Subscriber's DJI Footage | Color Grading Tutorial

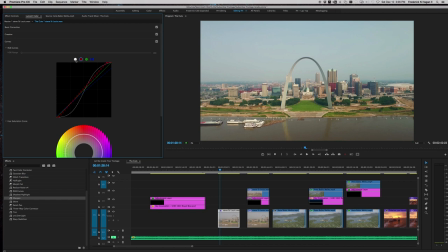Now that that's done, I'm going to punch a little bit more contrast in the image, but I don't want to push it too much farther on the curves. You see how extreme that is? That's already, you know, borderline maximum that we should, I think, go.
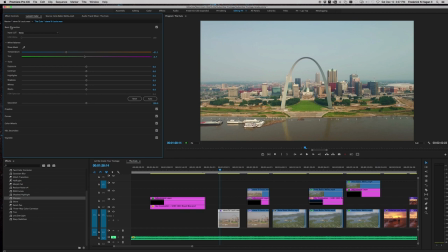But let's go back and do this through Lumetri Colors under the basic correction right here, the top tab. We're going to go down to shadows or blacks. We'll see which one works best. Well, we want to bring some of those rich darks back in, so we're going to push the shadows down.
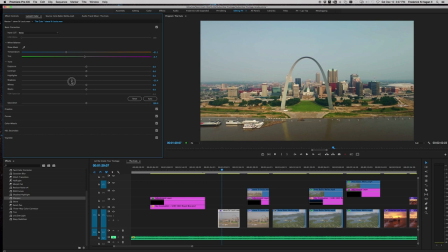There we go. See, there's before, after. Nice. See if we can push a little bit more on the blacks in, more contrast. There we go. All right, now let me check my original image. Let's see.
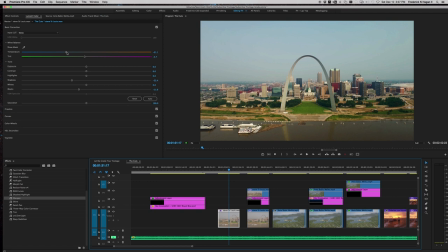Very cool. So I'm way more blue on the final image. We go back here. We're going to push that yellows out of there even farther. So there you go.
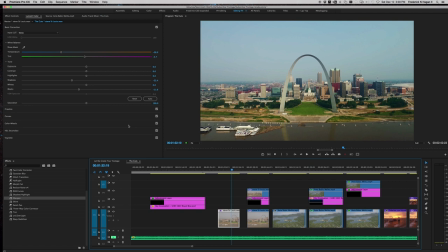Now I think on the final, I do believe the one thing I added, and that's just, a lot of this is personal preference. It's very subjective, but for this shot, I really liked the fact that it was shot and framed dead center.
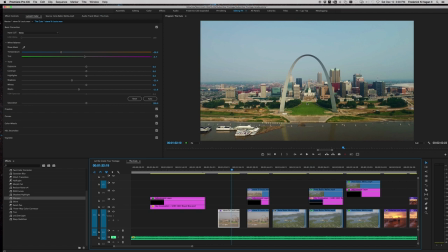This is perfectly symmetric. And I thought it would be wise. I wondered what a vignette would look like. The sky is this beautiful blue, clear sky, which is great, but there's no definition in there because there's no clouds, you know, that's the way it looked that day. So I went down and threw a vignette around this.
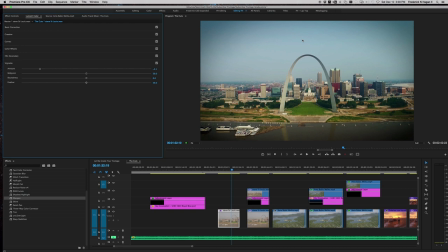Since the image is centered like that and it's so symmetric, I thought the vignette could even pull more focal attention toward the arch. And again, what this does is it gives a little tonal range to the edge of the shot with the sky. So you see before and after.
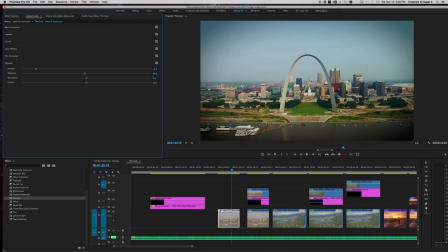Again, that's personal preference. I think adding a vignette like this can be very cinematic looking, but you know, like anything else, it can be overdone. So this is our final image.
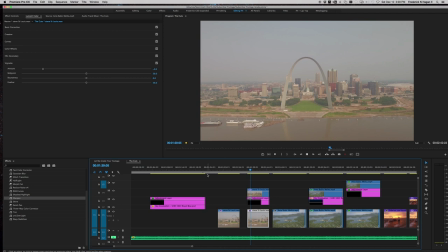So let's switch real quick to the other, the final shot that I did the correction on, because I have one other thing that I did to this shot that I want to show you guys.
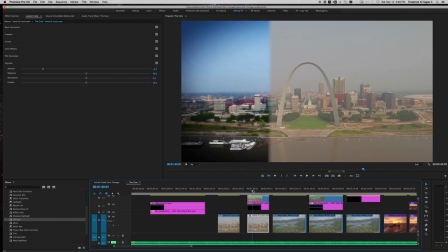Let me get this a little larger.
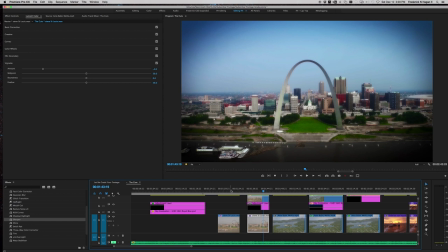Now you'll notice that this shot does not look like this shot, and there's a big reason. This shot, I threw on a little bit of sharpening. It's only got 20. That's not too bad. That's about the max that I'd push it in any sharpening on in Premiere Pro.
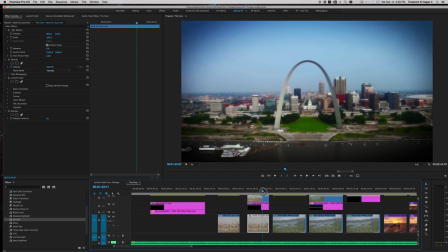Past that, you start to get this really unnatural, crunchy kind of look. 20 for me is about the max. That'll just give it enough edge and refinement and without over sharpening it.
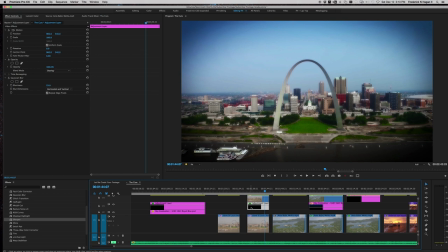What I did on this shot is look here on the timeline. This is an adjustment layer, and on this adjustment layer, an adjustment layer allows you to put things like color corrections or filters or what have you on the layer instead of the footage itself. That way, if you have like say
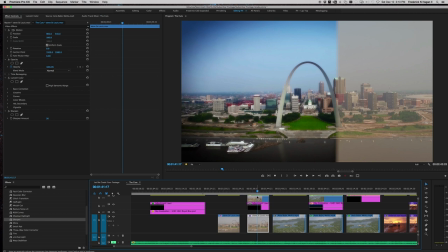1, 2, 3, 4, 5 clips on a timeline and they all require the same exact color correction, so instead of having to go and paste that color correction through each one of these,
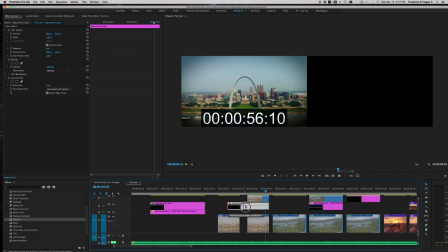you put an adjustment layer above them, you know, and just drag that adjustment layer over everything.
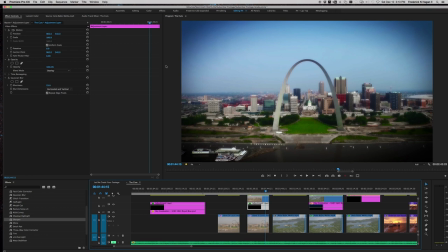So whatever adjustment has been made on the adjustment layer will translate to the footage underneath. But on this adjustment layer, I've done one thing, and that's add this, the Gaussian blur. This is a wonderful trick that has a very cinematic, kind of romantic feel to it.
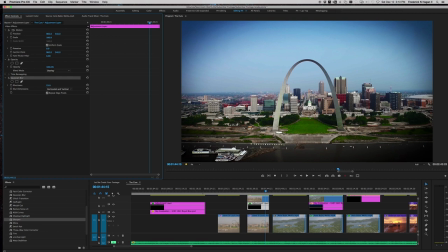I want to turn it off. There's the shot without the Gaussian blur. Great color balance, I think. I think it's leaning a little cool, but the white balance isn't so yellow anymore.